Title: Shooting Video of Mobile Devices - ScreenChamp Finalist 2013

Hey, it's Ben from the Trello team at Fog Creek Software. We've made a few videos for Trello on mobile devices and wanted to share a few of the challenges and insights we've experienced along the way.
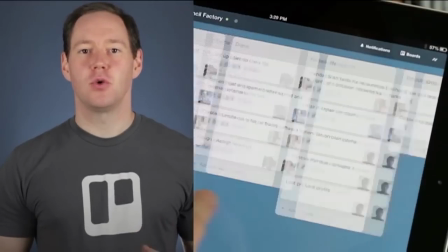The first project was a narrative video to accompany the launch of the Trello app for iPad. Before we even had a story, we had to figure out how to shoot video of a mobile device.
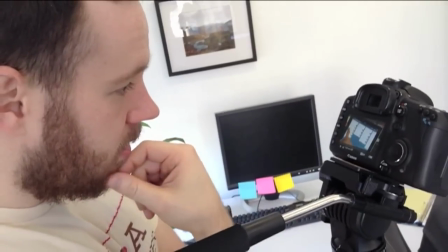This turned out to be a little harder than we anticipated. When you look at a phone or iPad, what you see with your eyes doesn't exactly translate to what the camera sensor picks up.
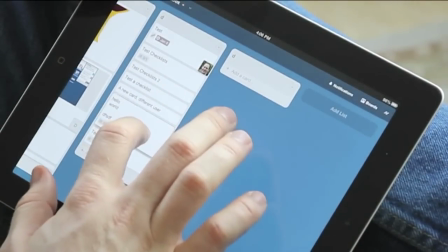We did a lot of experimenting with Justin's Canon 7D camera to figure out what would work. So without going too deep into DSLR video techniques, here are a few things we learned.
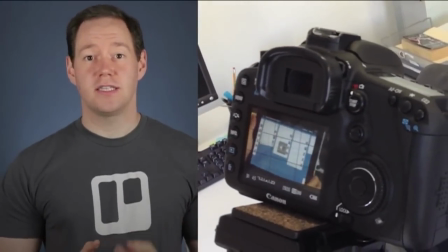We kept the shutter speed between 1/30th and 1/60th of a second and adjusted the aperture and ISO accordingly. We usually kept the aperture at about 2.8 and used manual focus for everything. And though we used a mix of lenses to get a few different looks, a cheap 50mm lens on a Canon Rebel probably would have worked just fine.
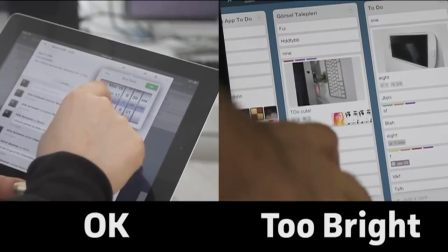The brightness of the device itself is really important. We found that the screen looked clearer on camera when the brightness on the device was a little bit lower. For mobile, high-resolution screens are your friend.
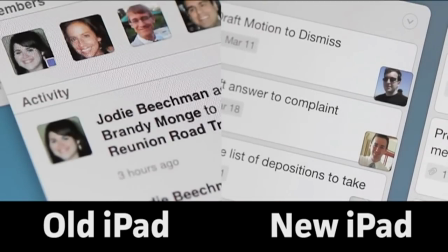When we were shooting a video of the iPad, we found that the ones with a Retina display looked much better than the iPad mini that we had, which had a non-Retina display.
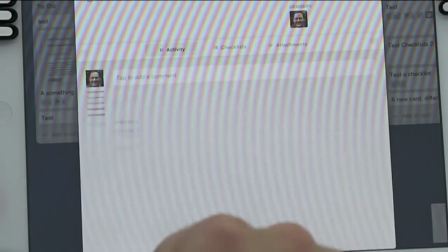Low-resolution screens can introduce an unwanted effect called moiré, which can be really distracting in your video.
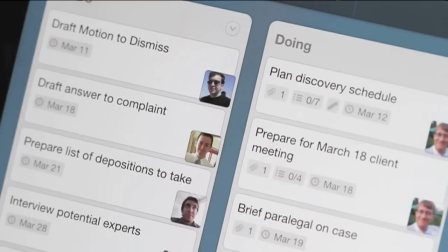We learned to minimize moiré by shooting at a slight angle. This causes the moiré pattern to only appear on part of the device instead of the whole thing. We mixed wide shots of the device with close-up shots of the device.
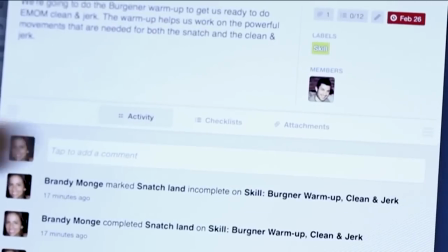While this meant we had to record more takes, it left us more options when editing the video, and the close-ups made it so much easier to read the text on the screen. While I was working through the technical issues, Tina was coming up with a script. Since we wanted to create more of an emotional connection that people might want to share,
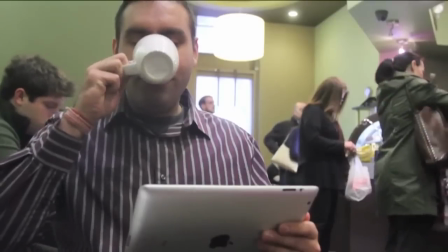we decided to go with a narrative format that showed people using different Trello boards in different environments. For actors, we just used other Fog Creek staff and 2 of the coaches at the gym I go to.
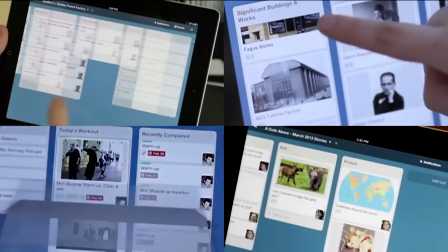There was no spoken dialogue, and the focus was usually on the device, so we didn't really worry that we didn't have professional talent.
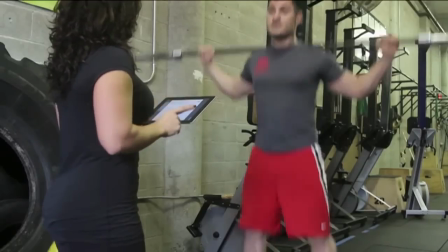Well, LJ actually is a professional actor in addition to being a fitness coach, but that's it.
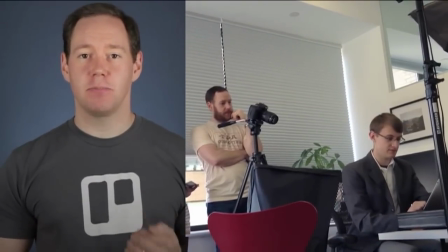Once it came to the actual shoot, we set up the camera on a cheap tripod, pointed it at the device, and took several takes.
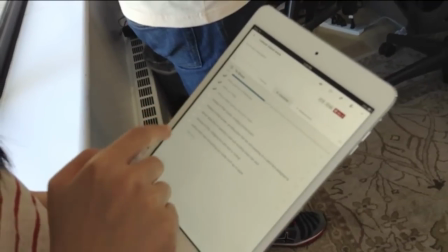We used the Trello app on the iPad to check off the shots as we went. It was a huge help having a list of shots before we started shooting. When it came to editing the video, I started a free trial of Premiere Pro, and it took me about a week to get it done.
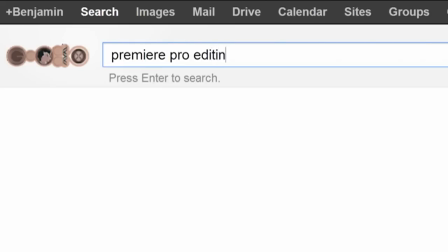This was my first time using Premiere, so I spent a ton of time on Google trying to learn different techniques I could use to pull off the video. One super useful feature that's worth pointing out for shooting mobile is stabilization.
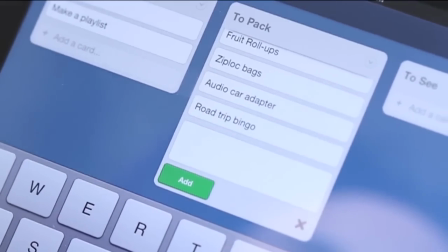Premiere, After Effects, and Final Cut all have this feature, and it can be a great way to make the screen readable when it's otherwise really shaky. Overall, we were really happy with the video and glad that we had it at launch. Our most recent video took a much different approach.
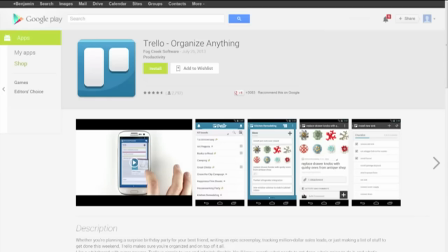We decided to make a video about the Trello Android app since the Google Play Store lets you embed a video directly in the store listing.
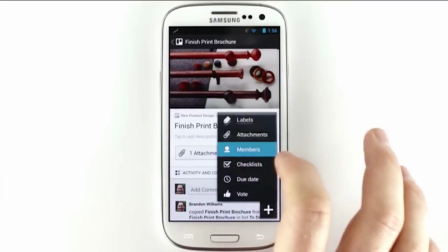We wanted this video to be much more direct, less about telling a story and more about simply showing what you can do with the app. We had a few new technical challenges to set up this video. Most of what we learned for the iPad video still apply when it came to aperture, shutter speed, screen brightness, etc. The key was taking enough practice shots until we found something I liked.
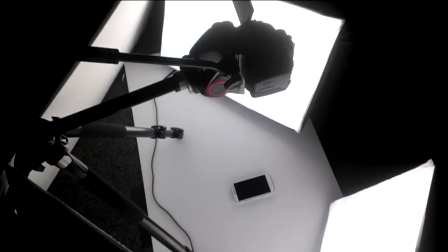To help the camera point directly at the floor, I bought a tripod with a sidearm that can swivel down 90 degrees.
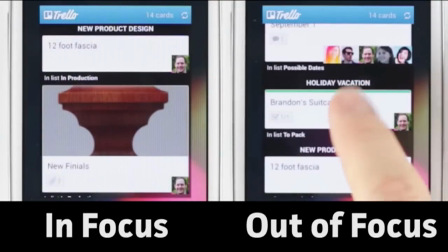While pointing the camera directly at the phone, I adjusted the focus to be ever so slightly out of focus, which makes the text on screen a little bit easier to read. For the white recording surface, I just found an old sign that had white on the back and turned it over.
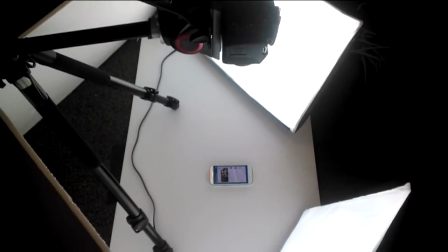I didn't get too fancy with lights.